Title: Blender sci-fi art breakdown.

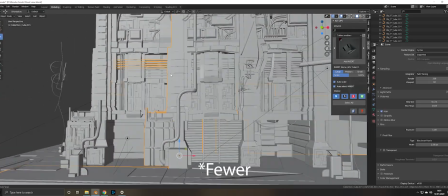4:10 But there were probably less details here than you might think.
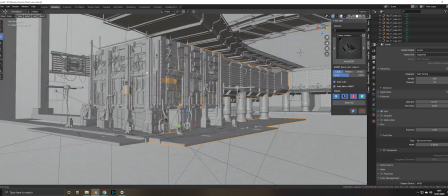4:13 I mean, it's all mostly kind of made of, you know, actually quite a small number of blocks that have been duplicated a lot.
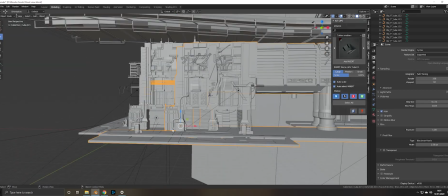4:23 So one of the kind of elements would be, yeah, something like this, which then dragged out, turned into the
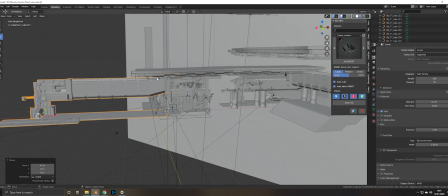4:33 this tunnel area here, but that's just a duplicate of one of the other sections.
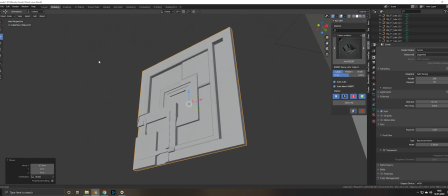4:39 These panels here, these are panels from a Frank Lloyd Wright house,
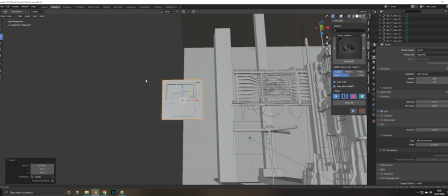4:46 designed house that were then used in Deckard's apartment in Blade Runner, and I thought it would be fun to just make those,
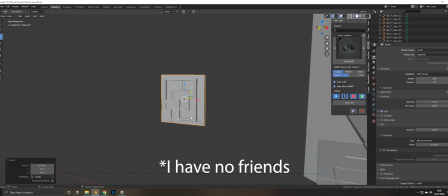4:54 just because they're interesting looking and they're quite useful for just adding kind of random detail into things.
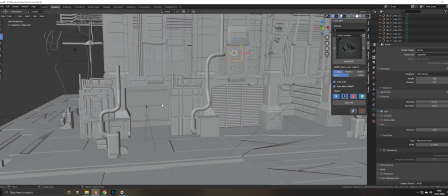5:01 So for stuff like this section here and this section, that's exactly the same section, but behind it
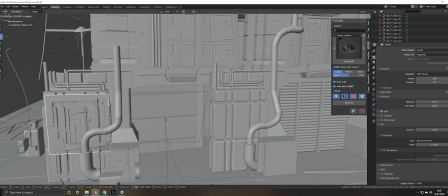5:09 is one of these tiles, and just doing that,
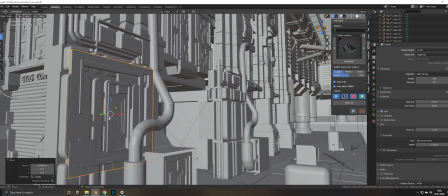5:13 bringing it in and changing how far forward and backwards it is,
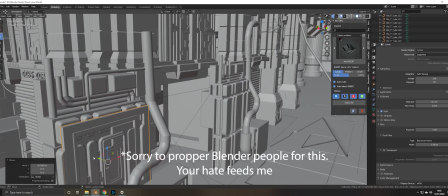5:19 will change the shape.
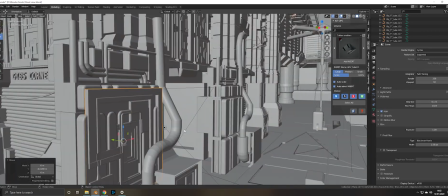5:20 So little tricks like that really help sort of make things look like they've been modelled in a kind of enlightened,
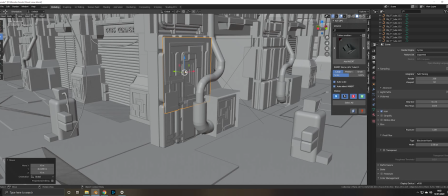5:28 interesting way, but in actuality it's just sort of, okay, that looks that's good there,
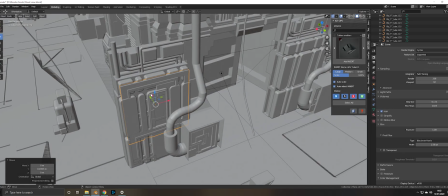5:33 so we'll leave it there or whatever.
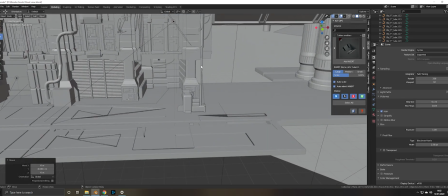5:36 The other elements of this would be the lamppost, which is also taken from the original Sid Me drawing,
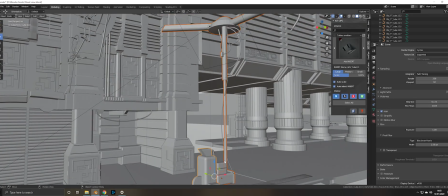5:44 and this section here.
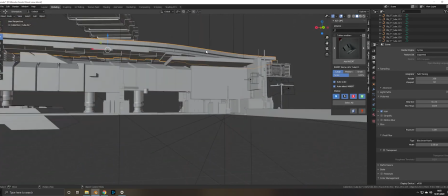5:46 The overpass, it's literally just a box, very, very simple, and yeah, just dragged one end out.
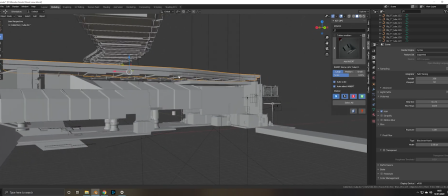5:56 Obviously behind the model there's no detail at all, because again, knowing
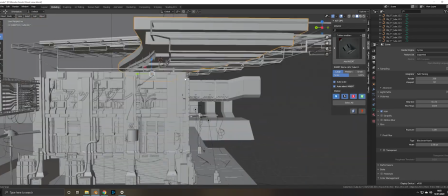6:01 what our angle is and setting that up early means that I don't have to add detail where I don't necessarily need it.
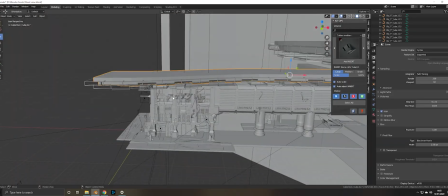6:09 So yeah, from a model point of view, there isn't anything particularly complicated going on.
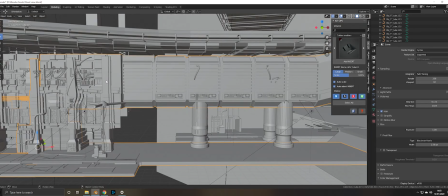6:16 Like, it takes a little bit of time, but then again, there's a lot of a lot of copy and paste.
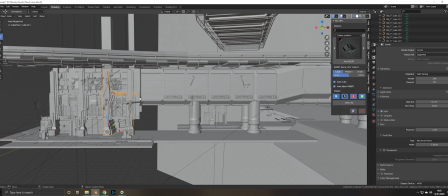6:21 Once you've made this simple section, then it's a case of, I use
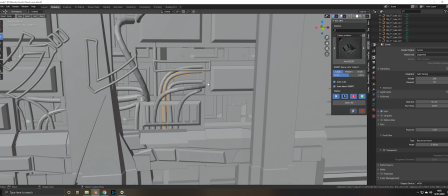6:27 these are made via a plugin, which is called Tube Tools, I believe.
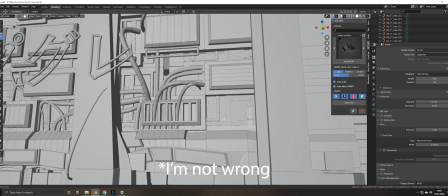6:32 Correct me if I'm wrong there, but this plugin is absolutely brilliant.
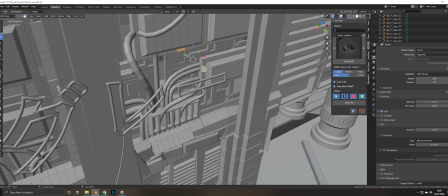6:35 It allows me to pick two faces in a model and add kind of piping and tubing that way,
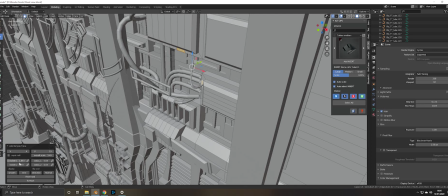6:43 and then down here on the left I'm able to kind of control the size and the location
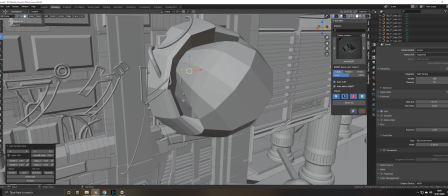6:52 of it. My computer's running incredibly slowly, so I've got a few projects open. Then that saves itself as a, look at that, absolute art.
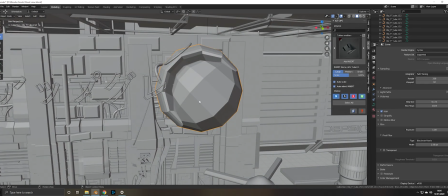7:01 That saves itself as its own model, so I can delete those accordingly. But they're all individual. So yeah, it's just a case of
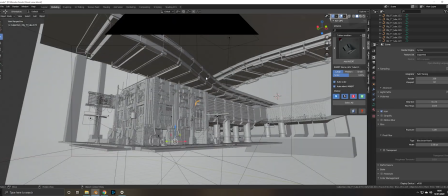7:17 doing enough of that it started to feel
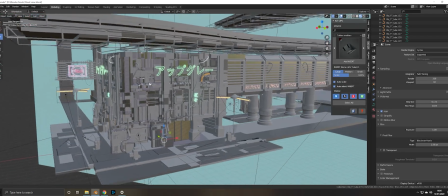7:23 it started to feel like there was detail there, but there's very little of it is in the grand scheme of it is individually placed.
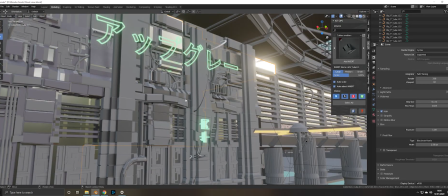7:32 The only shading really that I did, it's all, you can see in the materials section for most of these.
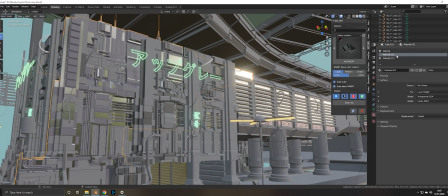7:41 There's only 3 materials. Kind of one that I went into the
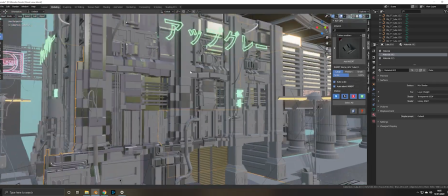7:52 that I did some actual kind of texture work in,
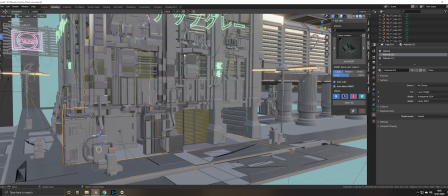7:57 node-based texture work in for the windows, but again, that's very simple, and yeah, the rest is just 2 slightly different shades of grey just to give it a little bit of life. And you can do
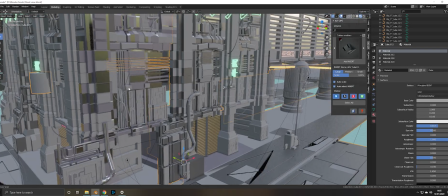8:05 that as much as you want, really.